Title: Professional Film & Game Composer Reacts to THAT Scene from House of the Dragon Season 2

Hello, my name is Steve Horowitz. I'm the Executive Director of the Technology and Applied Composition Program at the San Francisco Conservatory of Music. I am also a composer for many, many years.
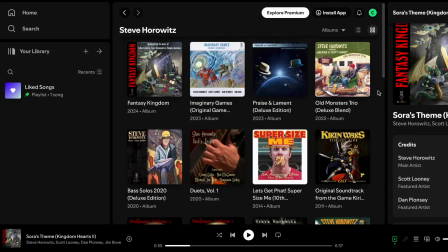[0:10]
Music for film, music for games, and if you look me up on Spotify and follow me, you'll find about 36 albums of original music. So today I'm going to be looking at a clip of Season 2 of House of the Dragon. This is the first time I'm seeing it. Haven't watched it before, so let's dive right in.
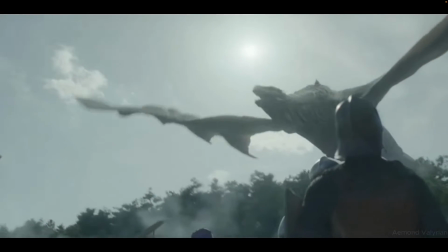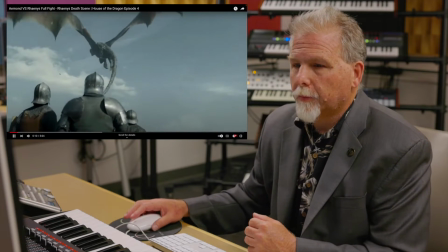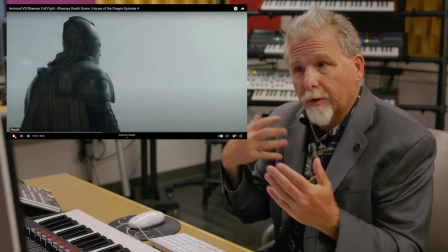[0:41]
So I'm listening to this, and the first thing I'm noticing is that they've matched this, medieval type feeling with an epic orchestral score.
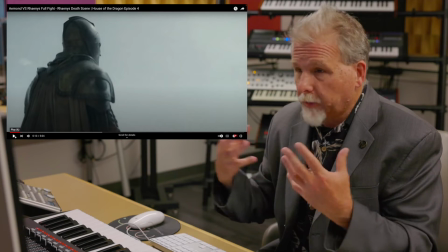[0:50]
That's a very common way to score this kind of a show.
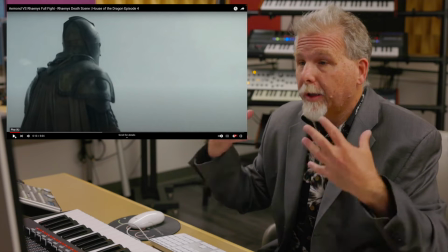[0:54]
Might expect some other type of music, but I think that this is really in line with what you would expect.
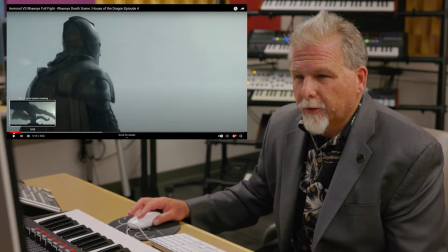[1:00]
Also, I'm going to jump back here just for a second, and if we take a look from the top,
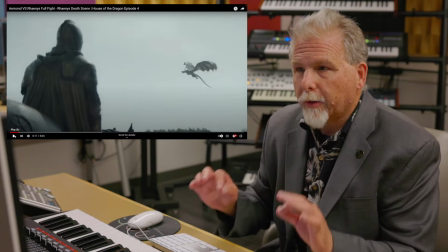[1:10]
and I know this seems really nitpicky, and I'm right here at the beginning of the clip, but contextually,
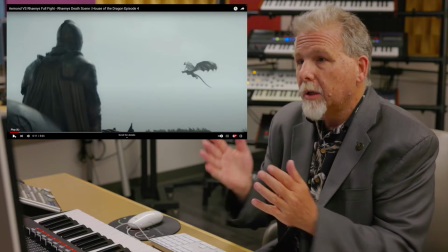[1:16]
I always like it when the music draws me in to the actual movement on the screen.
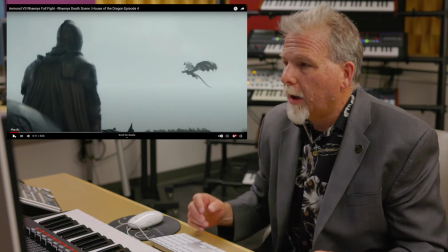[1:21]
And one thing I'm noticing here is I get this clip to a wide-angle shot that I haven't seen of this particular dragon before,
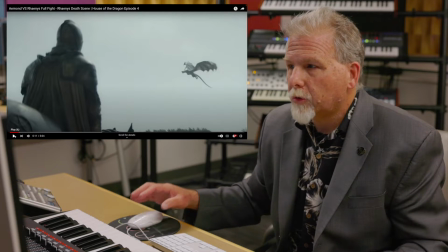[1:29]
with our nice person here in the foreground, and there's no change in the music. I'm still hearing this continuation of this epic theme.
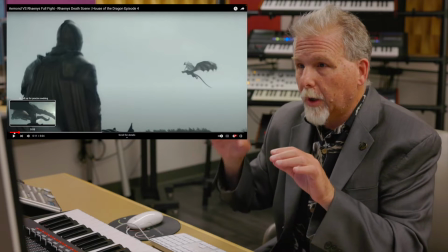[1:36]
I wonder if that might have been an opportunity to add another instrument orchestrally,
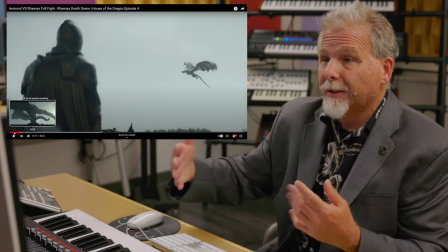[1:42]
maybe start with the drums and then bring in the instrumentation as I see this clip, because this is a really stunning and startling image from a distance.
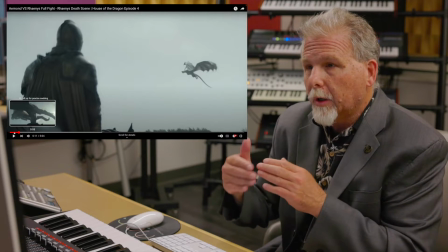[1:50]
So these are the type of things that I'm looking for, is how does the music contrast or go with the action that's happening on the screen,
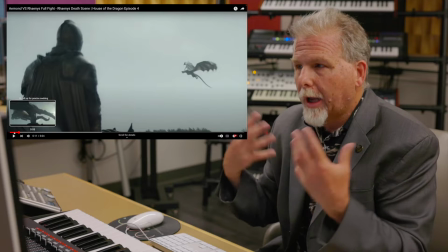[1:57]
with the movement on the screen, and then how are we using the instrumentation, how are we using our orchestral forces.
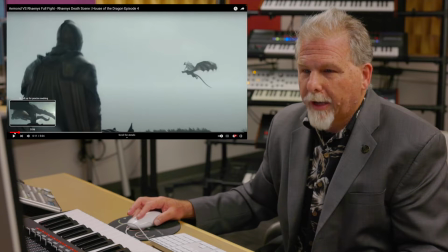[2:05]
So I'll jump back a little bit and keep going.
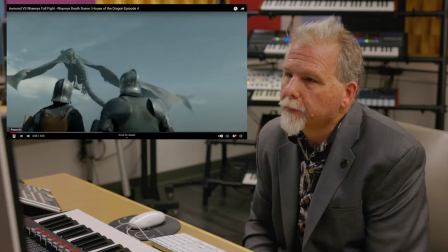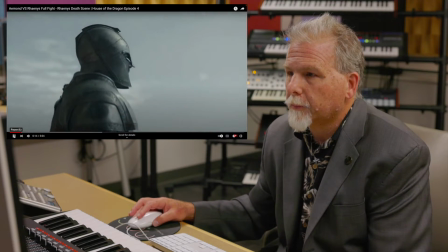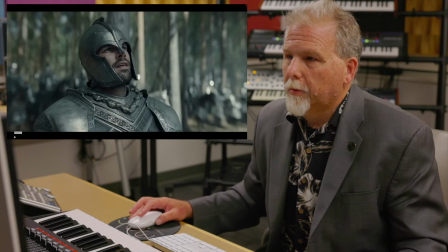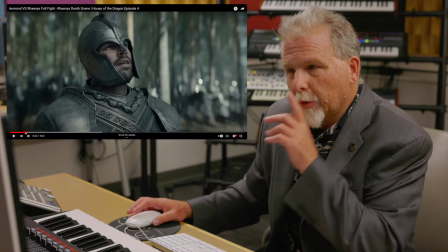[2:25]
So there's an example, again, of like a moment that I really, really like. So we hear that ascending
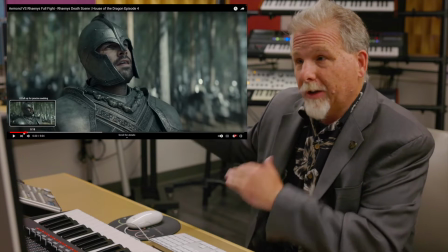[2:32]
scale, and we hear the modulation as our chord progression is moving up,
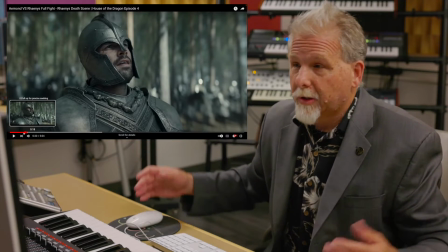[2:38]
as our character is obviously seeing something pretty amazing.
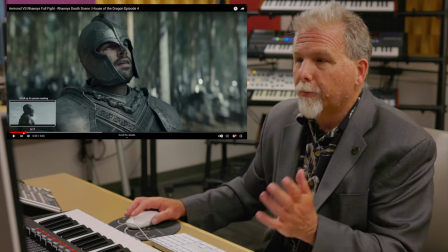[2:42]
I wonder if the build-up here is big enough to the reveal scene of what he's seeing.
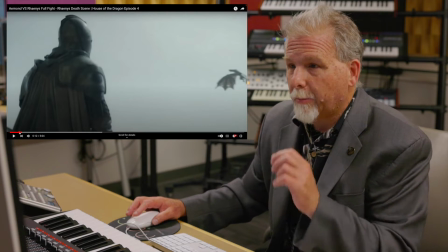[2:50]
So let's go back and think about it from that perspective.
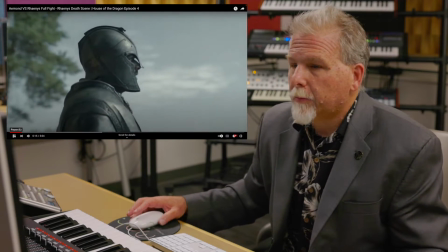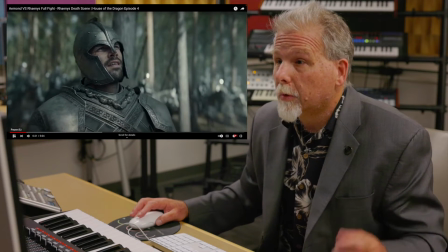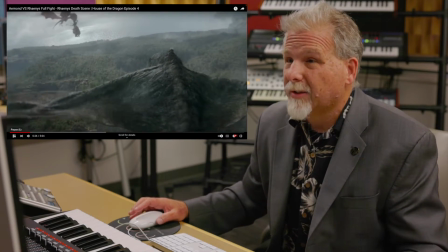[3:04]
So we do get that percussion hit, so that's kind of nice. I just wonder if it could have been bigger.
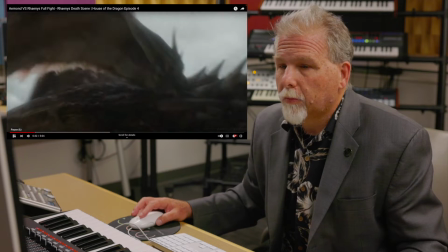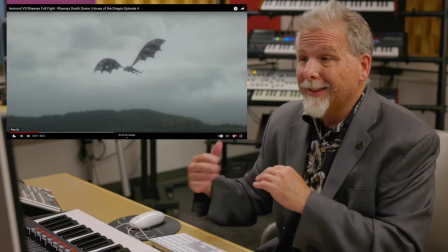[3:17]
And I'll stop there and talk a little bit about, that's a really nice element as we get to really hear what these dragons sound like.
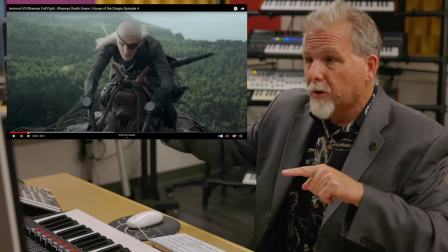[3:25]
Also, if you notice their position spatially in the mix, in terms of their position on screen,
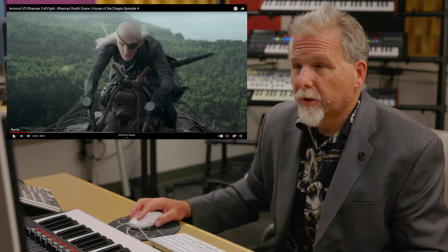[3:31]
which is also a really, really nice touch in terms of the sound design, not in terms of the music.